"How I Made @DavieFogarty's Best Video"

Davey immediately talks about what he was like when he was a child and then I immediately put a picture of him when he was a kid to draw that connection.
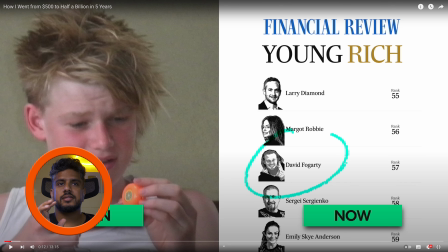4:16 Now I'm on the Australian financial rich list.
This screen is one of the biggest reasons that this video went viral. We needed really solid evidence of Davey's success and financial reveal is a widely known thing and And Young Rich List is a widening on thing as well.
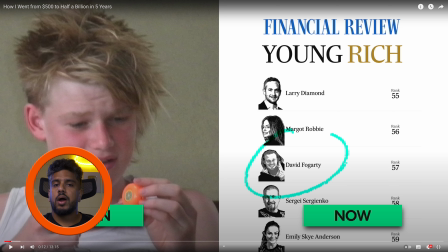4:36 And Davey got listed right under Margot Robbie, which was great for us to show that this is where he is now and this is where he used to be. That contrast is what hooking people in. Oh, how did he get close to Margot Robbie?
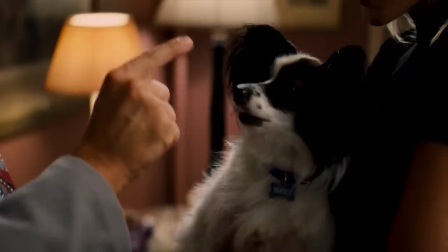4:52 And everybody knows Margot Robbie from Wolf of Wall Street, if you know what I mean. Leave Margot Robbie,
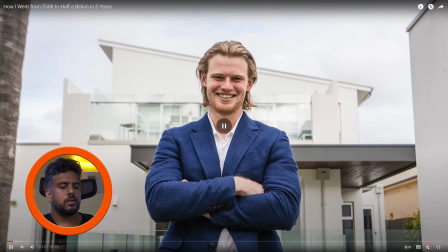4:58 I have bought my dream home. and then we immediately go into his successes like he bought his dream home he bought his dream car he bought a car for his girlfriend all of these quick successes are solidifying his success from how he went from this slightly puji kid to this massive success what people want to learn now is how did he do it and that's what this video is about my girlfriend a
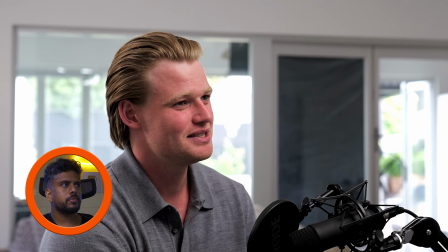5:28 dream car i don't actually like telling these stories sometimes i feel like they come off very very irganist and this was really cool as well this was not even in the script davy actually did that right off the bat only because he actually doesn't want to come off as arrogant in his content so he just said it and it just immediately puts him on the pedestal as a humble rich person and that makes people keep watching as you can imagine i'm just trying to explain how every single second of this video is contributing
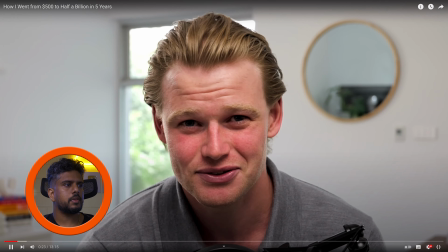6:00 to its retention especially for people that don't know me and I'm slightly introverted
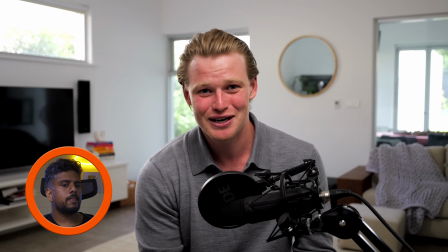6:05 but it is a really really good story for young entrepreneurs to hear and there's lots of lessons so here it is and then we are again solidifying the story by saying this is a really good story for the young entrepreneurs to hear because there are lots of lessons so we are talking directly to the ideal audience who should be watching this video and we are telling them look you should watch this because there are so many lessons in this story it's not just a story which is super super powerful and this is where
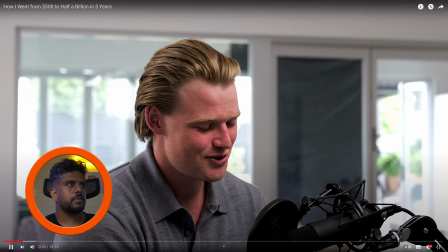6:38 the hero's journey begins this is my story from 500 next
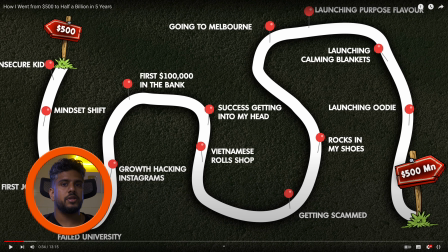6:43 this is one of the biggest reasons that this video really worked because within the first 30 seconds people can see how this video is going into progress oh there's a path there are milestones and they are now hooked to watch
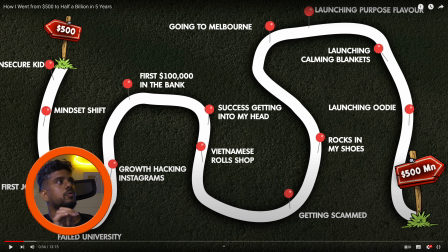6:58 this they are going to lock their eyes into one of the milestones and then see oh first hundred thousand in the bank i want to know how he achieved it this was really really impactful to 500 million in just five years
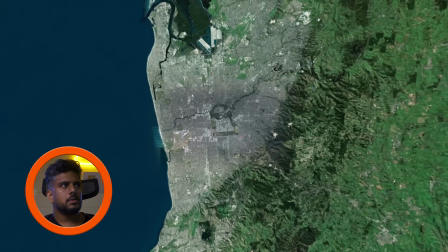7:12 so i was born in a not a huge city and then we start the hero's journey as you can probably hear you can see the music change that i have done there
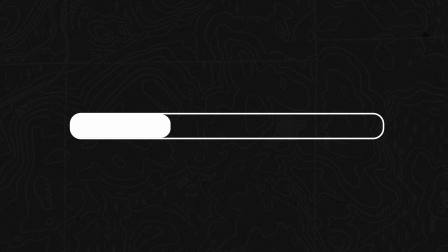7:21 in the first 30 seconds i had a very high ambient very hopeful like a lot of orchestral sort of music that is going in the background and then right after he starts the story i go into a very sentimental piano vibe which allows him to tell the story and put emphasis on his story and people are put into a certain emotion to
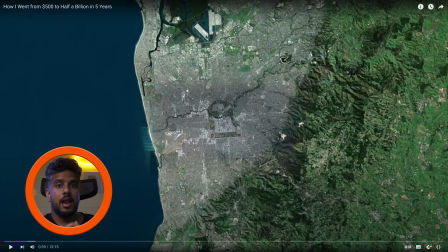7:46 make them understand his story and be sentimental with him Australia it's
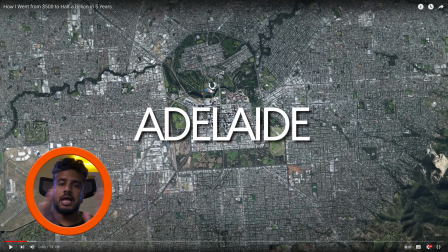7:51 called Adel and then I'm establishing all right this whole thing takes place in Adelaide like he was born in Adelaide he's now living in Adelaide as well this whole thing is taking place in Australia so it's very important to establish where this story is going to take place as the first thing late